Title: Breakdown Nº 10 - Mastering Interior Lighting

Today, we're going to take a quick look behind the scenes of my latest animation project called Light is Just Fine Now, created with Cinema 4D and Redshift.
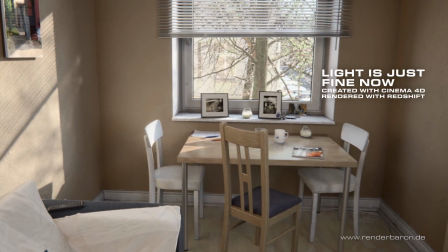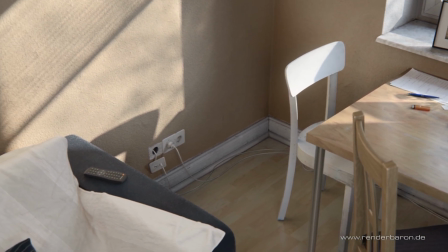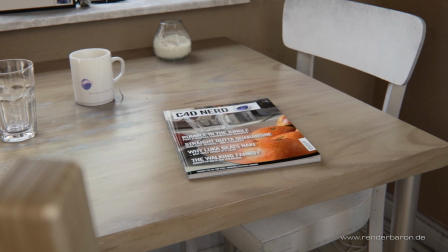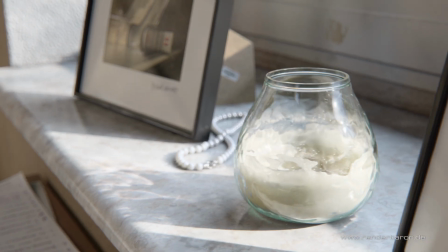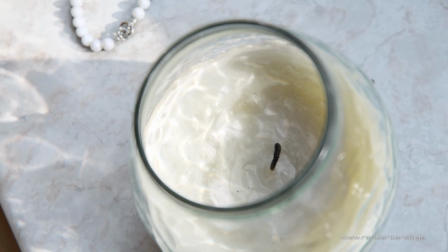0:42 Was machst du da schon wieder? Ich filme sie nochmal. Liegt das gerade gut?
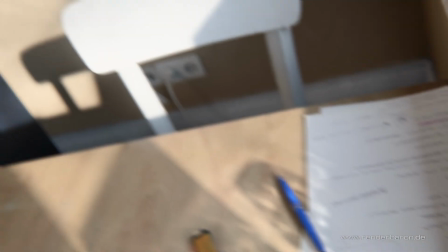Technically, this scene contains everything that makes a render engine and an artist sweat.
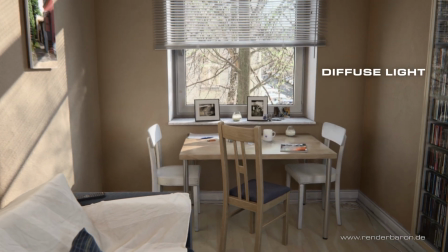0:59 Soft diffuse light with corresponding shadows, multiple rough reflections and refractions,
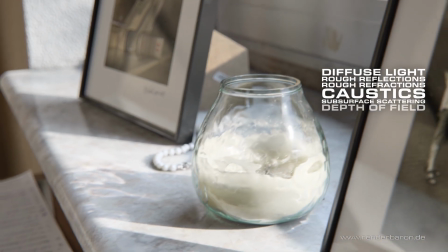1:06 caustic, subsurface scattering, depth of field, procedural textures and whatnot.
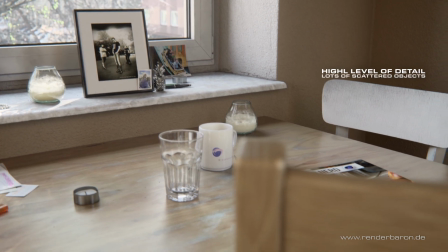1:10 Animated trees with highly detailed geometry and a high number of scattered objects for dust fibers and dirt resulted in a scene size of about 10 million polygons.
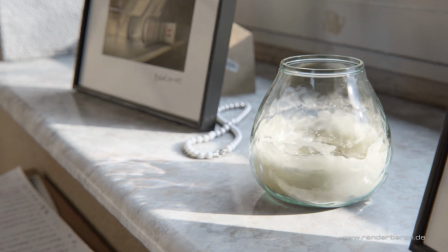1:22 Light is Just Fine Now deals with the fascination and fleetingness of everyday light situations.
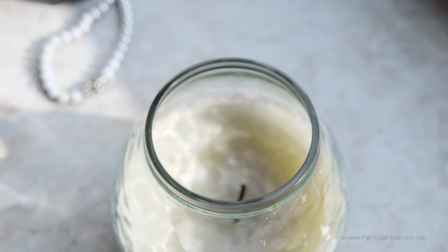1:28 All 3D models in the scene are created by myself.
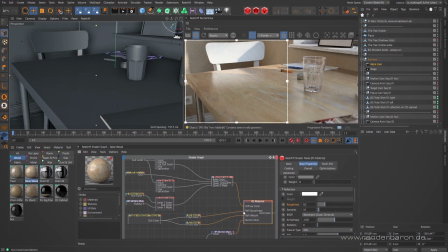1:32 This also applies to textures and shaders, be it worn wood veneer for the table,
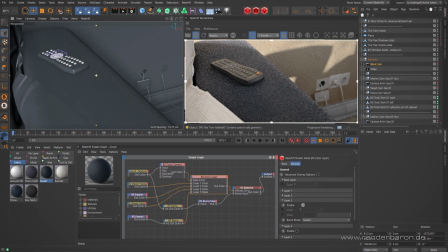1:38 the fuzzy fabric covering of the sofa, or procedural marble look on the laminate or the windowsill.
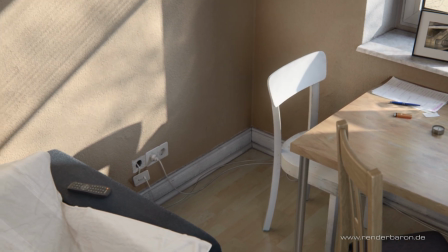1:46 However, as the name of the animation Light is Just Fine Now suggests, the most important part is of course the light.
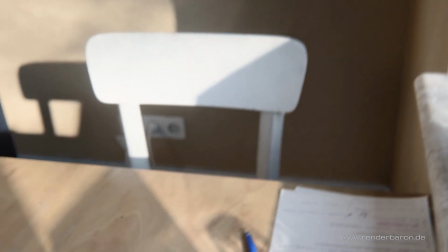1:53 Let's take a look at how I created this photorealistic lighting setup. The finished scene is pitch black at first.
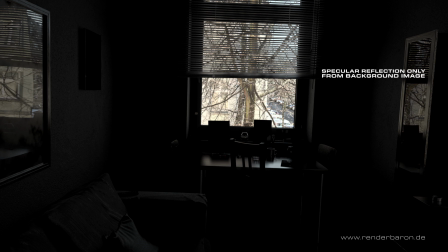2:01 Only very diffuse specular reflections of the self-luminous background image exist and create faintly saturated beige accents in the room.
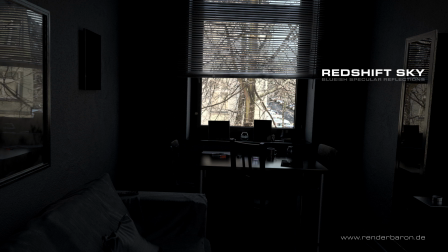2:10 In a second step, a redshift sky is activated. This creates further reflections of a bluish tone in the room.
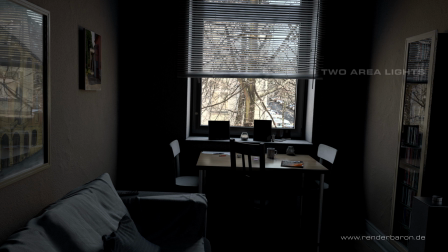2:17 The first real light emission is then created by two area lights in approximate extension of the windows.
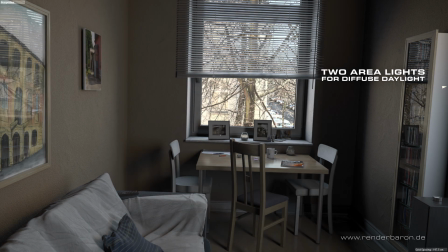2:24 One for the visible window in front and one for the window on the right, outside the camera area.
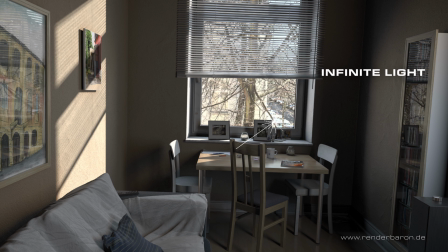2:30 The sunlight is created by using a Redshift infinite light with a very slight yellow tint. In reality, atmospheric haze dims and scatters the sunlight. Therefore, I added a second sunlight with a slightly bluer hue and shadow softness set to 20.
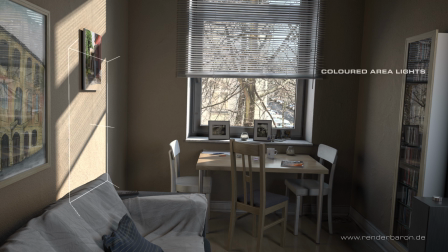2:48 The reflected light of the sun is represented by a yellowish area light coming from the direction of the wall. It is the same with the bounce of the daylight on the right side.
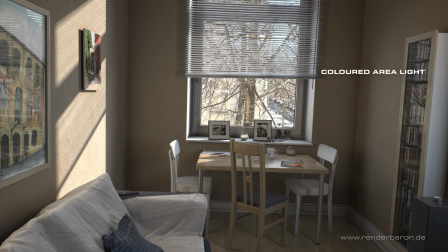2:58 And where daylight bounces back and forth from colored walls, the color of these walls also gets distributed. For this effect, a large area light in the color of the walls is placed on the left wall. For indirect sunlight through the white chair back, a disc-shaped area light sits above this chair,
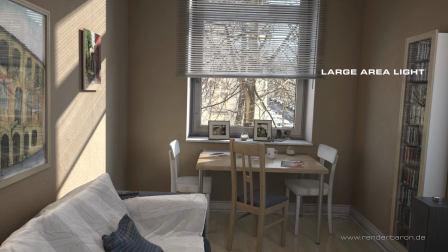3:16 and for diffuse brightening of the room, a large area light in the color of the wall sits above and behind the camera. For glass candle and drinking glass, two separate light sources from the sun direction sit in the scene, which create caustics with small physical extension and a huge amount of photons.
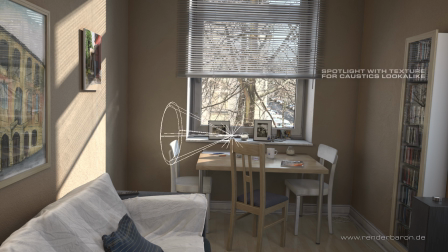3:35 The complex-looking caustics effect on the wall, on the other hand, is just a spotlight with a self-painted alpha texture. Finally, there are two cheap tricks. First, to brighten up the shadows on the wall, I simply dialed in a minimal self-luminosity or emission for the wall material.
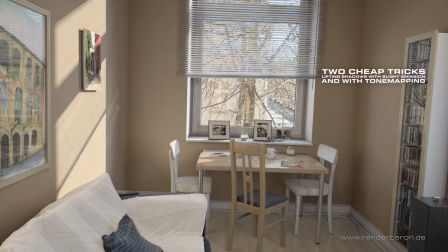3:53 And second, some tone mapping by the Redshift camera. Last but not least, the photographed tree in the background is replaced by an animated tree with correspondingly moving shadows projected on the wall.
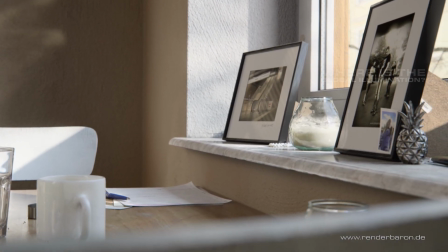4:08 Now you might ask yourself, wait a minute, where's the global illumination?
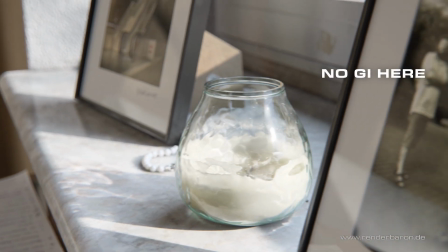4:13 Sorry folks, this time no GI here.
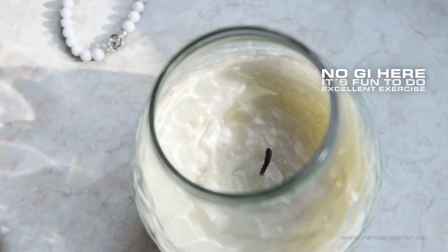4:16 For my free works I always use manually set light, because it's fun and an excellent lighting exercise.
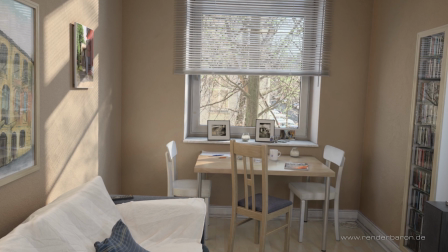4:23 Together with appropriate compositing, this turns the slightly flat look into an absolutely photorealistic impression.
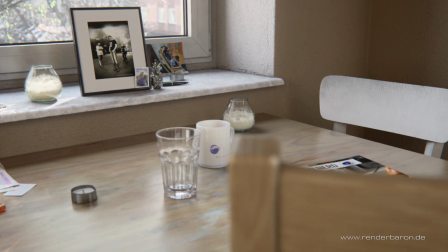4:31 The realism is underlined by a camera animation that simulates the behavior of a handheld camera.
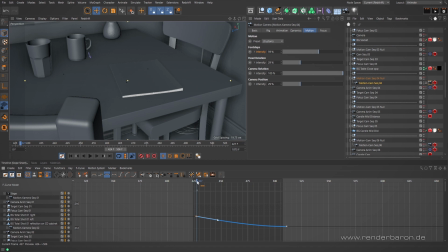4:37 The camera animation is based on simple keyframe animation, which is then spiced up with procedural movements by Cinema 4D's Motion Cam.
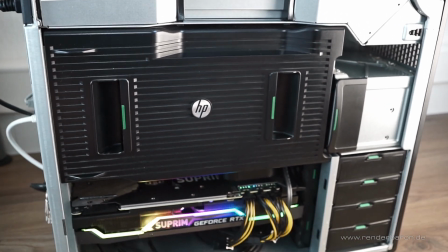4:46 The animation was created and rendered using an HP Z840 workstation with
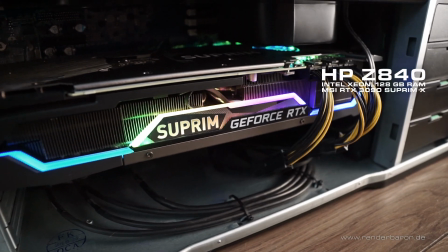4:53 128GB of RAM and an MSI 3090 Supreme X GPU with 24GB of VRAM. Let's have a look at the render times. From wide shot to ultra close-up, render times per frame in 1080p varied between 8 and 60 minutes. These differences come from the different proportion of demanding calculations in the image.
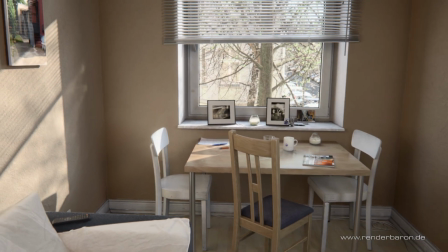5:17 In the wide shot, for example, soft diffuse light and multiple rough reflections are already apparent as computationally intensive aspects,
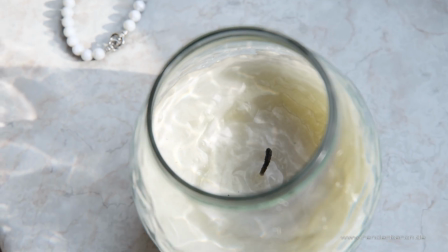5:25 but the closer the camera approaches, the greater the proportion of these and other highly complex effects get. As I am a Cinema 4D master trainer, the full Cinema 4D project of the animation just shown is included in my training Shading, Lighting and Rendering with Redshift for Cinema 4D. So go get your very own one-on-one online masterclass for yourself or for your company via the link in the video description below.